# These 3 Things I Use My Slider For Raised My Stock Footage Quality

Hello, Phil from Cape York. It is windy here today. The sea is choppy and awful, but we are talking sliders today, and I want to give you 3 reasons why my slider is an essential part of my stock video workflow. Workflow with an O. So let's jump straight into it, shall we? All right. Point number 1 is lens flares. I do love a good lens flare. I am as guilty as anyone out there of overdoing it. I love, pointing the camera through trees and having that flare, having the leaves move in the wind and just flaring it out. I also love vintage lenses, so that really adds another dimension to it.
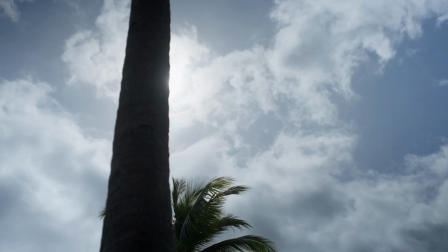48s
Obviously we know the old lenses can really flare nicely or terribly depending on which way you look at it. I generally will chuck them on a slider just to make them look more professional. I don't like the
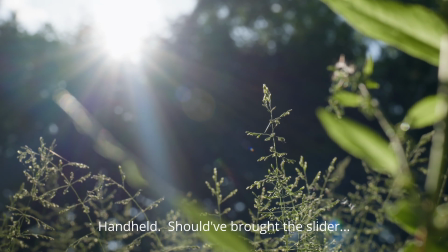65s
handheld flary look because it's bumpy and jittery, especially when you got those little bouncy flare balls that bounce all over the screen. I think that looks a bit shit. That's just me. If that's what you're going for, or if it's part of part of the look you're going for, you could probably get away with it if you're doing stuff with people, and obviously shooting at a higher frame rate and slowing it down might get around that.
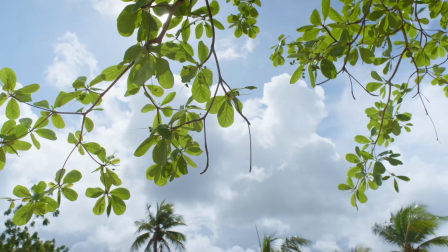95s
That's just me. I just like the flare to be slow and deliberately revealed. I think that looks a lot better, particularly because I'm not doing edgy creative stuff.
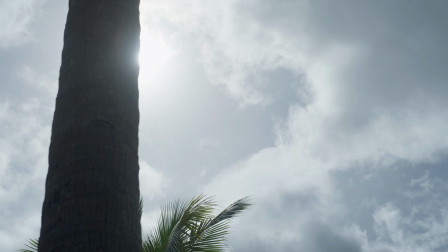104s
I'm doing stock video, which for the most part is boring stuff done well.
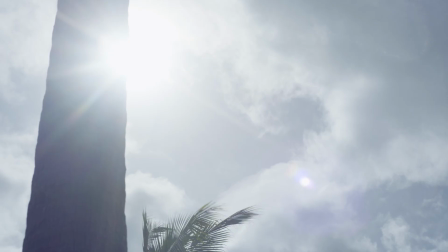111s
So point number 1, I want, if I'm getting a lens flare, I want to put it on a slider so it's that slow, deliberate reveal of the colours and the flaring and everything like that. I don't like the handheld look. All right, point number 2, leading into point number 2,
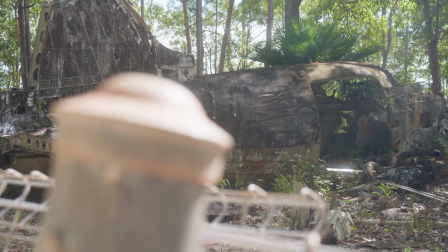128s
is I love the slider because it gives me smooth, consistent, reliable reveals.
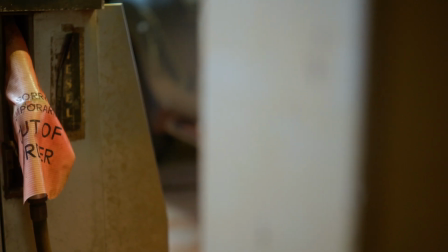134s
I love something in the foreground, something out of focus that can be shifted across to reveal the subject that I'm actually filming.
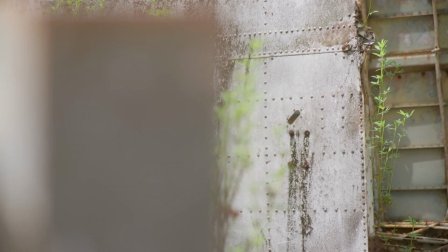143s
It gives the subject more life, it animates it,
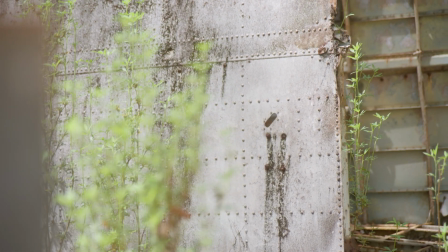146s
and depending on what I'm doing, it adds an extra element of depth with the out of focus item in the foreground. I've done a heap of them. You can do it with time lapses, you can do it with regular speed clips. I think it looks really great. And obviously if it was just me, which it normally is, I wouldn't be able to pull that off.
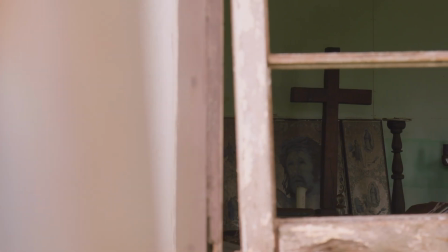166s
So the electronic slider, set it up, quick test run, then I can do what I'm doing.
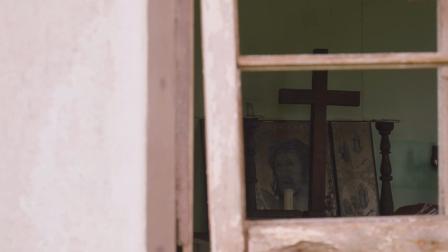171s
I can have a look, I can refine it, shoot it again if need be. But I love that. And handheld stuff, yeah, I've tried handheld stuff and I've seen lots of other people with handheld stuff. The old leg spread bent over, kind of manual dolly across or on a gimbal. I don't think it quite works well enough.
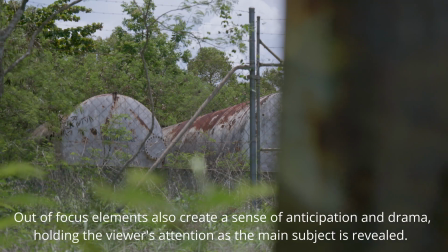190s
Yeah, you can reach the end of the road here. You can really, you try to stabilize it, you can try all sorts of things, and I'm not a fan. I just like to set it up and run it as a mechanical one. It's reliable, consistent. I can do it again and again. I can retake it several times. It'll be the same. All right, that leads straight into point 3, and point 3 is it adds movement to a visually static image.
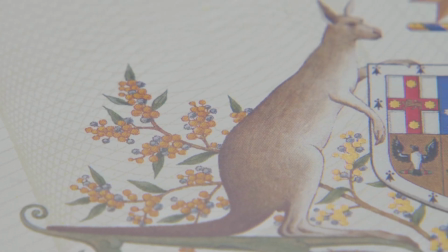218s
And what is movement? Movement is visual interest. To me, it's visual interest anyway. You might have a nice landscape shot, but if you've just set up a wide and you're just taking the shot of it, it's kind of boring. You can make it so much nicer, so much more interesting with a bit of movement. And the movement doesn't have to be much, especially if we jump back to point 2, foreground interest, because the slider I use doesn't move that far.